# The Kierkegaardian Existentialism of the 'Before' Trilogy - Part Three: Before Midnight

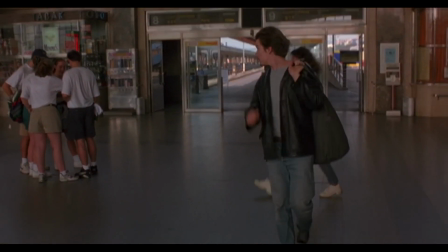(12:27)
Consequently, each film effectively exists as an open frame, which renders the trilogy permeable despite Linklater grounding the three films firmly in the present moment.
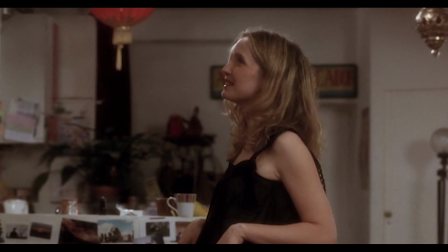(12:37)
Altogether, this aesthetic strategy parallels a lack of ethical commitment that characterises the lives of Jessie and, despite her eventual efforts, Selene.
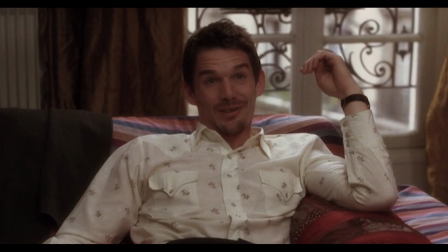(12:46)
In so doing, this same strategy keeps the possibility of erotic romantic love alive albeit void of duty.
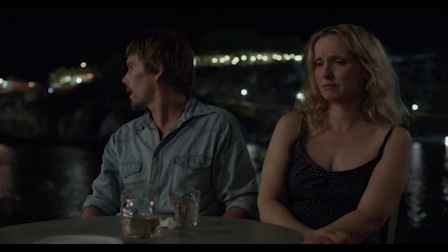(12:53)
In Kierkegaard's view, continuing along this existential path will almost surely end in the realization of their underlying despair, if they have not already realized it. In works of love, he identifies the issue in exalting erotic or spontaneous love, as opposed to agape love,
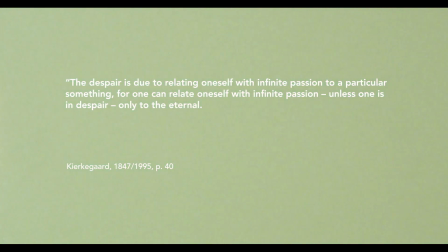(13:11)
writing, the despair is due to relating oneself with infinite passion to a particular something, for one can relate oneself with infinite passion, unless one is in despair, only to the eternal.
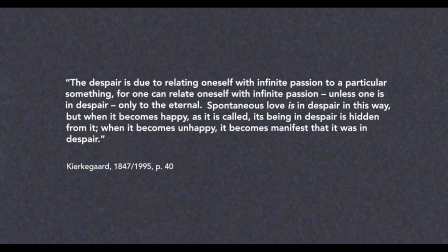(13:24)
Spontaneous love is in despair in this way, but when it becomes happy, as it is called, its being in despair is hidden from it.
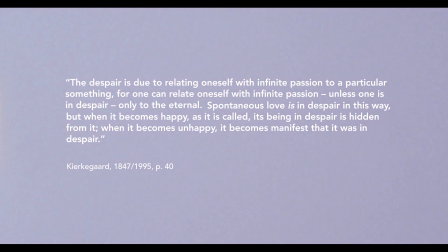(13:31)
When it becomes unhappy, it becomes manifest that it was in despair. This brings us to the overarching question the trilogy appears to pose.
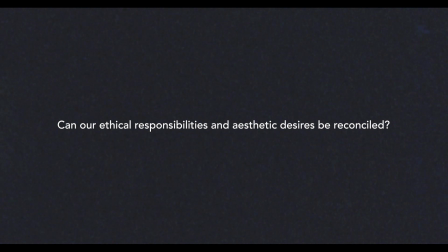(13:40)
Can our ethical responsibilities and aesthetic desires be reconciled? As George Patterson and C.S. Evans Eva, Kierkegaard seems confident that they can. The ethical does not exclude the aesthetic.
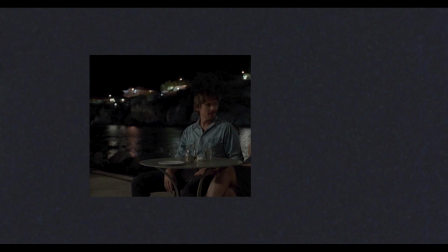(13:53)
Yet caught between the idealism of Jesse and the cynicism of Selene, Link later provides no definitive answer.
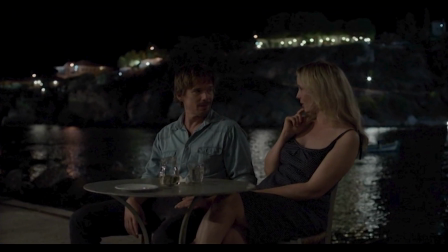(13:59)
He lets the viewer decide with whom to sympathize, just as Kierkegaard achieves through his pseudonymity. Will their relationship survive the demands of familial life? The enduring couple's eventual ceasefire contains a glimmer of hope that this prospect may one day arrive.
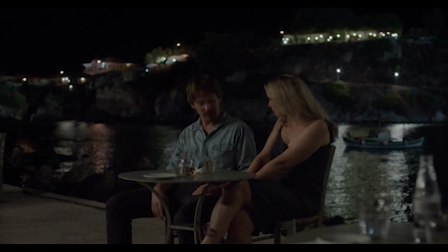(14:14)
In the interim however,
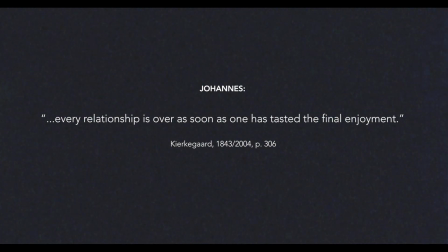(14:16)
Jesse and Celine leave us wondering whether Johannes was right in saying every relationship is over as soon as one has tasted the final enjoyment.